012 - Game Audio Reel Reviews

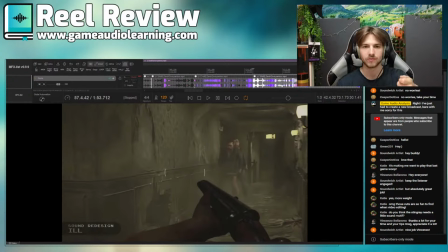You don't wanna have someone have to readjust afterwards.
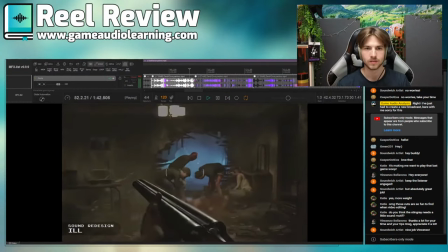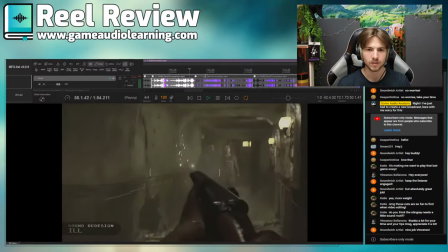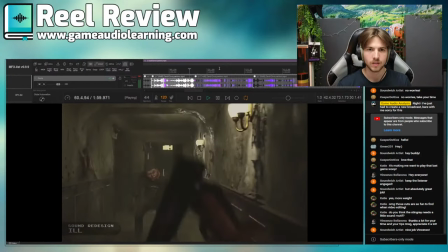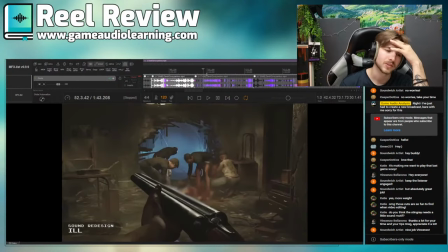Right, so this is an interesting clip. So as I turned it louder, I do feel like it's more scary. There are more details in here, but
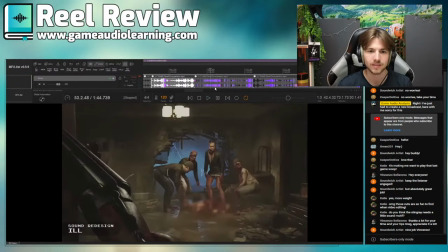I would love to hear like I like the flies there. I think it would be cool to hear kind of more stuff around the player as well. In terms of with horror, it's one of those things where
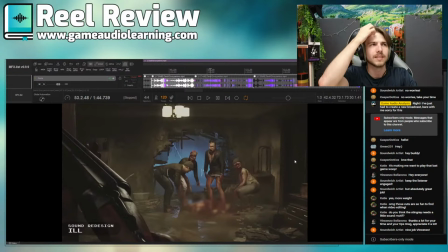sound really, really carries it, where you were dealing with this what's it called? So you've got tension and release, and you kind of have to like build this tension, and then when you actually see the thing, it's the release.
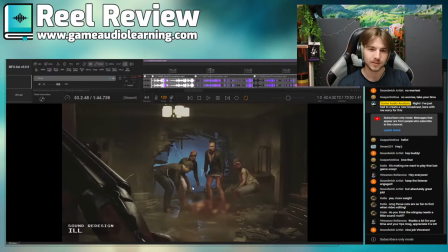So it's kind of like you're dealing with the immediate release, of course, with visuals, because they're here, and the main scary part is that, you know, these things are gonna whatever eat you or something.
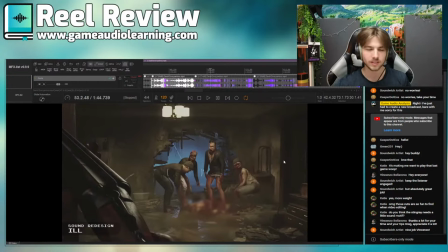So I would love to hear maybe like some off-screen, like something falling down and cluttering, kind of like the feeling of, oh, these are not the only ones. We've got some in the other rooms that might break out of the walls or something. So yeah, things like that.
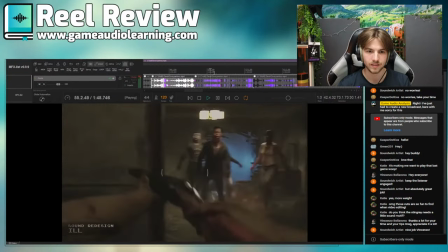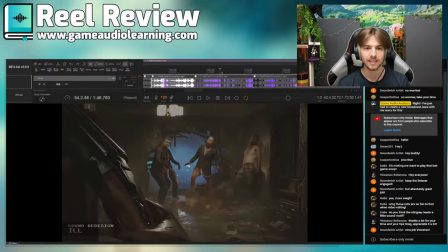And then here, I think this is a big moment. This it's the it's this when he turns, because the player is really kind of slow here.
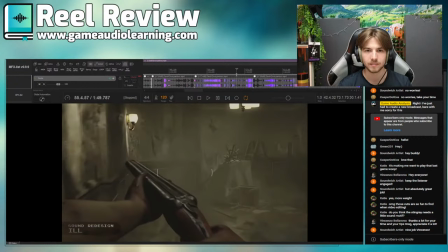And this moment feels very anticlimactic, so I would love to either hear like a, I don't know,
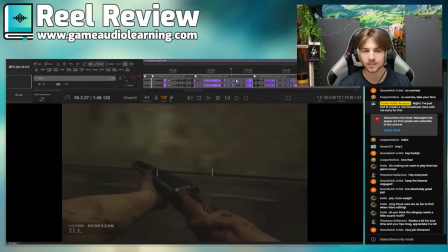like maybe a riser, or the footsteps getting faster, and there's more footsteps and stuff like falling, as if they're like stumbling across stuff to trying to catch up with you.
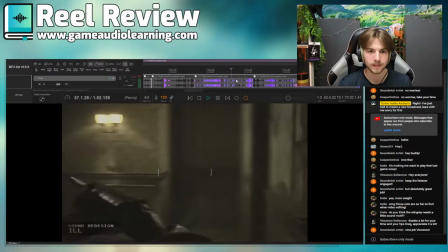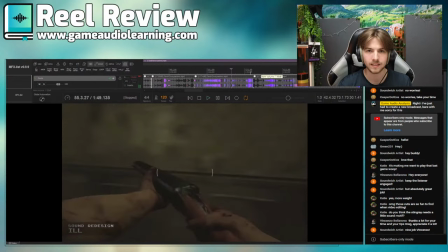And then here, like, I'd love to hear
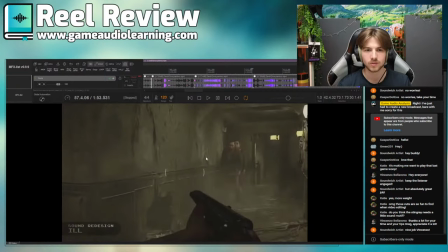more of an impact of the shotgun when it goes first into the wall and then into the player, into the whatever enemy. The body fall is great. You can even add some more like splat when it falls to the floor.
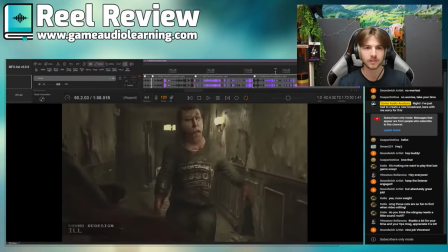And I don't like the here. Mainly just because it doesn't. It just makes it a little bit less. Ooh, this is tricky. It's really tricky. This stuff is so hard because it's also very subjective.
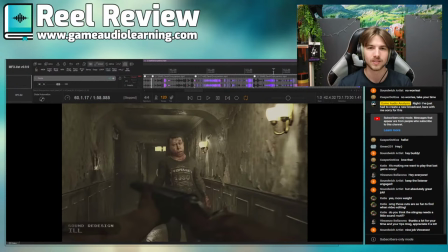So I feel like you wanna almost. Again, like you see other kind of like another character stumbling out the room,
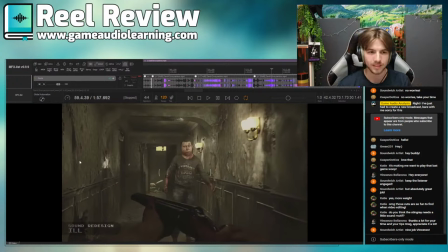so it's kind of like give us more in the other room here, like rummaging, and more coming like along or something like that. It's like, oh, we've shot a shot now, there's others coming, you hear like more footsteps or something, more creaking, maybe some stuff falling above. There's a really good game, what is it?
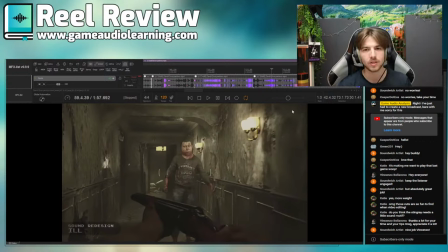Alan Wake, I think there's a trailer for the new one, and it's got and some gameplay clips, and it's got such good like sound design for horror. So I think just reference that and bring in some more elements from that. And yeah.
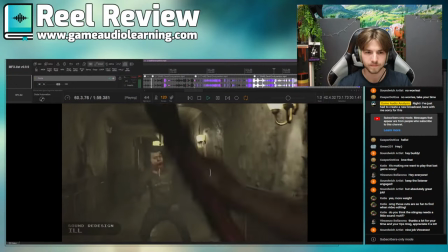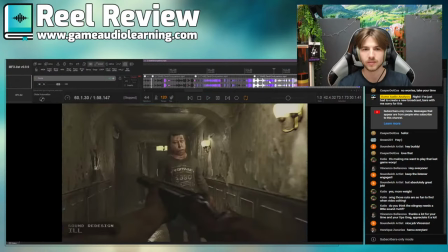Yeah, or you could like have a drone kind of like build up there, and then we're not sure what happens.
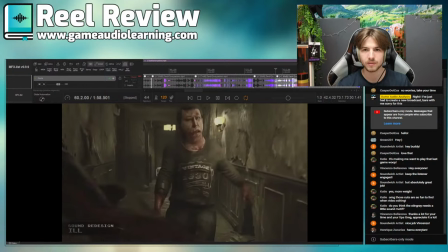You could even cut the clip here, I would say, to create more tension.
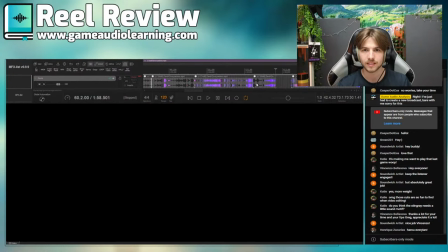So basically have it like ramp up.
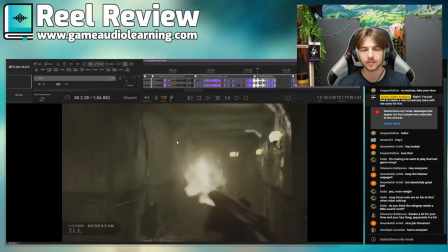After you shot the shotgun, you could then hear like others coming, footsteps, more footsteps, and like urgency, and then it builds like the drone like a rise, and then you cut to the other clip, and it's like what happens, what's going on. So yeah, hey Enrique, how's it going?
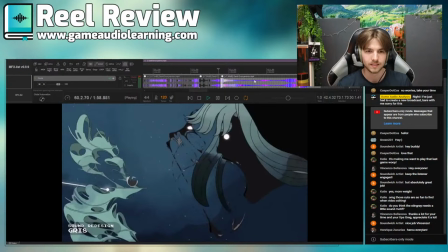Good to see you. And then you get also, this is a great transition, right?
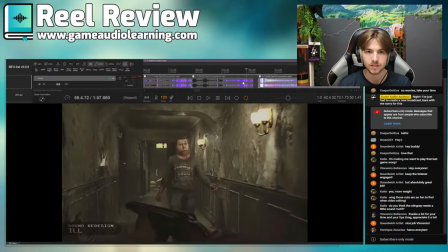So you go really, really close, and then you go straight into the payoff.
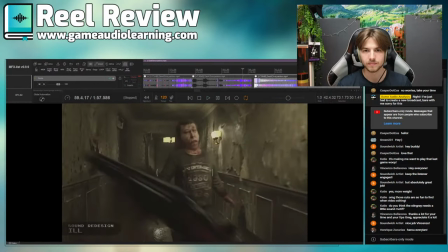And that will be a really good like kind of transition, because then you have like a riser going up.
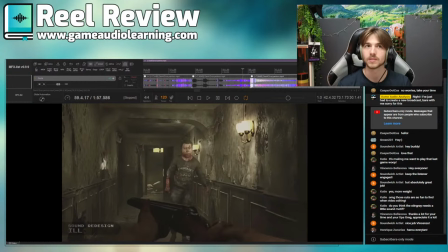I'm just gonna fill one in here. I'm gonna add a horror riser if I can. You're not gonna see this on my screen. I'm gonna horror riser. Let's see if I can bring something into here. If my Soundly will be so kind.
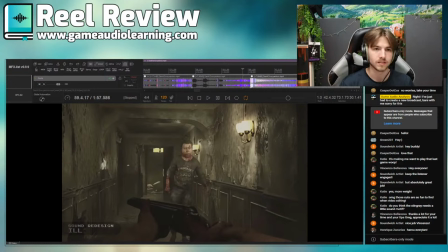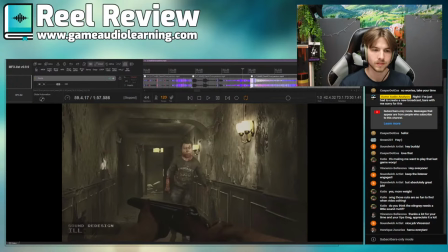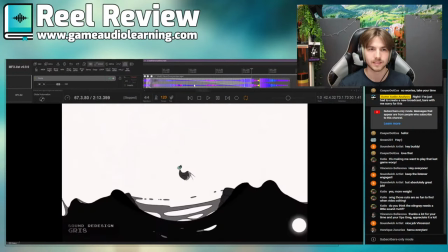All right, that's it. That's the one. Where is it?
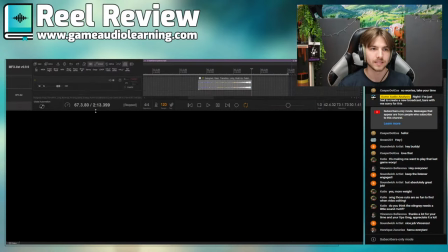There we go. So I've just added. So imagine something like this here.
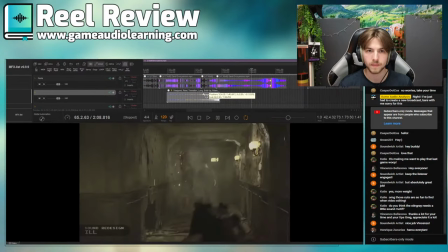We're building up to the moment.
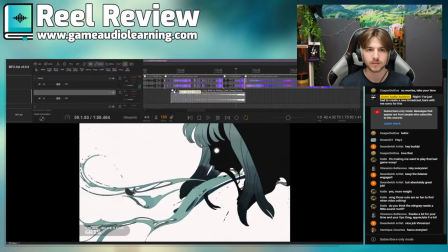There we go. That's a big payoff there.
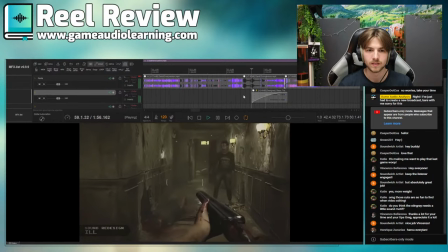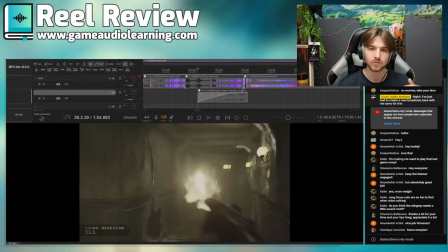And immediately you've got like a more interesting transition, you've got like more tension, more storytelling, the reel flows better. And it's all with a simple riser and like a different cut. So, you know, I think there's a big debate of people kind of saying like, oh,
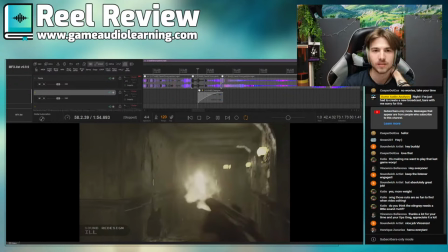you know, we shouldn't have to be video editors as well and this and that.
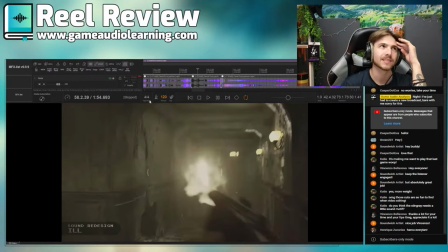And I agree, but I feel like actually it's in some ways I also disagree because I think learning like the basics of video editing and flow and stuff will just help you massively in kind of like storytelling because it's the same stuff with sound. It's just that it's like when do we transition? When do we change? How can we build tension?
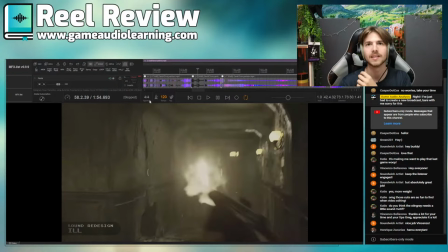How can we release tension? How can we go from one scene into the next? And like basically I worked on The Quarry, right? Which is a horror game. And so that was like a bunch of cutscenes. And so it was really, you could choose this branch or that branch,
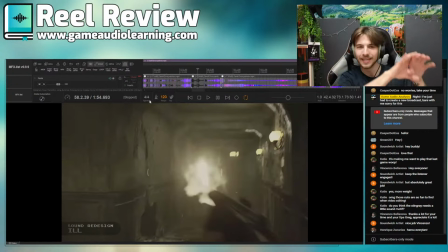and we had to really think about how do we flow from one thing into the other and make it like tense and exciting and stuff. And that was like a big, big lesson in all of this. And it so much of it is down to storytelling.
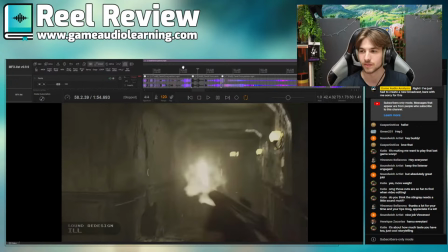Yes, Katie, it's about how much taste you have to absolutely agree. And yeah, anyway, let's just see how this sounds now.
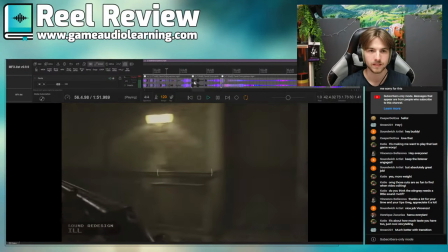So we shoot.
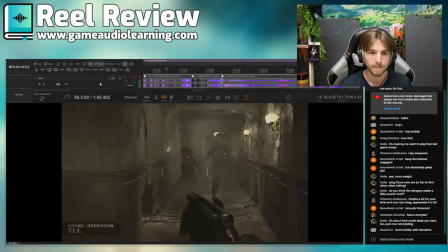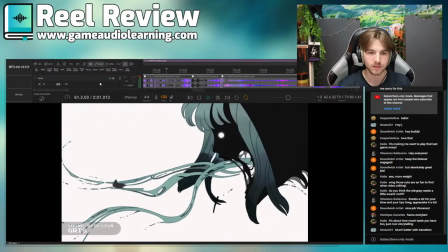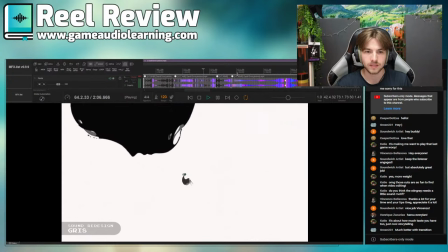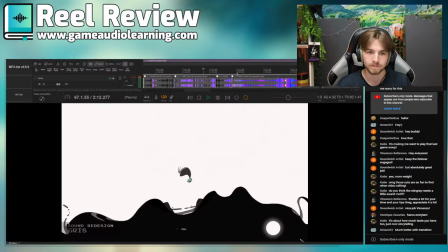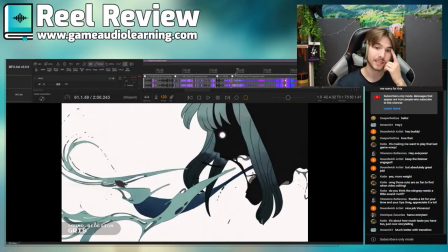This is cool. I like it. Very conceptual, very interesting.
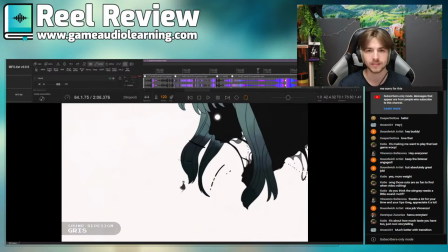I love the textures in here. I'm a huge fan of textures, and you've nailed these kind of like liquid ink stuff.
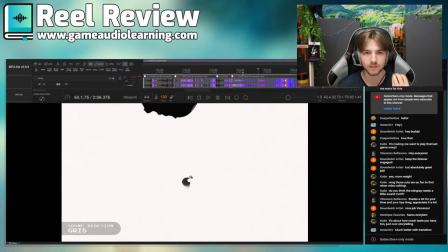Beautiful. Very, very, very textural.